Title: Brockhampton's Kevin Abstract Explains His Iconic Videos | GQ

We kind of got in trouble when we did some of the Saturation 1 videos, because we're living in South Central, and I think they started, as the video started to like gain traction, there was people in the neighborhoods and like maybe their kids would like tell them that they're in the videos, and some of these people didn't want to be on camera or filmed or be put on YouTube, so like they would come and press us, like knock at the door and ask us to like stop filming. Got kind of sketch.
New Orleans. Nothing different now, all around now.
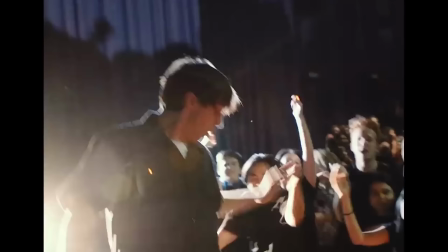That video is a one take video. We just ran with it. We were on tour in Australia. We made this documentary about like the story of Brockhampton, I guess.
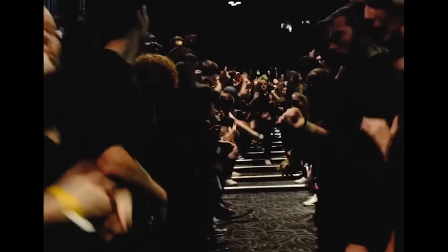And we were playing it in theaters, and we had this screening in Australia, and after the screening we decided to shoot the music video right there with like all of the fans that were in the
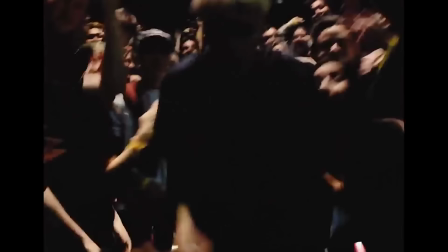theater. And that was like a lot of fun. The lighting that was in the room already was like perfect for the mood and tone of the music video.
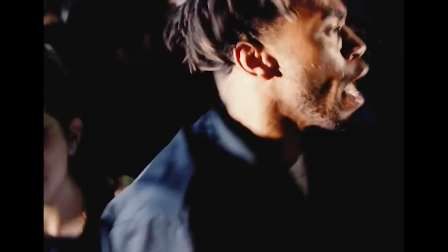We kind of just freestyled at first and like let the performers figure out what they wanted to do,
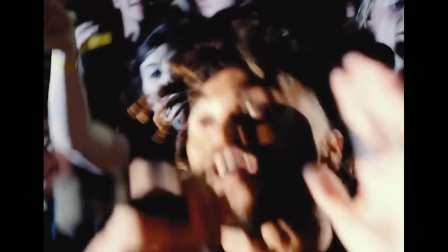and the audience kind of like moved around us and they were there to support us in a way. People don't like that video though. People don't like that video because they think it's lazy. I like simple and like effective stuff though. I don't think it's lazy. I think people want to see a lot of shit sometimes because they're like programmed to want that. But also maybe it's just not as dope as it could be for a simple video. I don't know, because people do like simplicity as well. I'm thinking out loud, you don't have to use any of this.
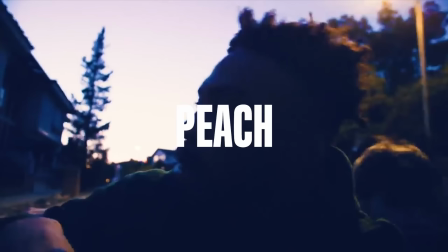Peach. My favorite moment
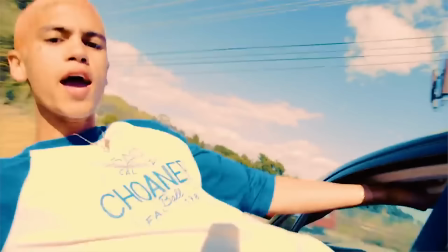And the Peach video is the opening where Dominic Fike is hanging out the side of the car with his hand out the window, because that's the very first thing I saw in my head when I heard the song.
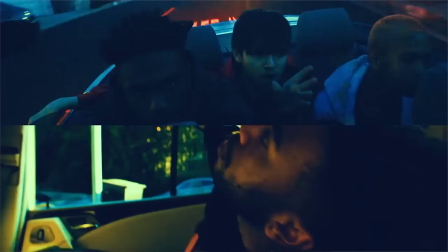It just feels very, like, summery.
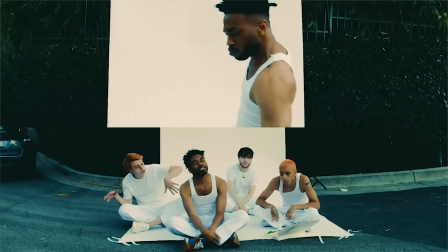For Peach, we wanted to do the split screen thing because some stuff was, like, strong on its own, but I felt like it'd be stronger next to another strong image.
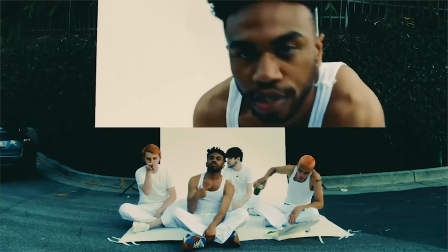Once we got down to the edit, we realized it kind of looked cooler that way. I've learned that I need to make more effective work, more impactful stuff, visually. That's all I want to do, really. And just reach higher. That's something I learned from Shia LaBeouf, is like, you can keep it DIY and simple, but if you're not reaching, you're really not doing anything.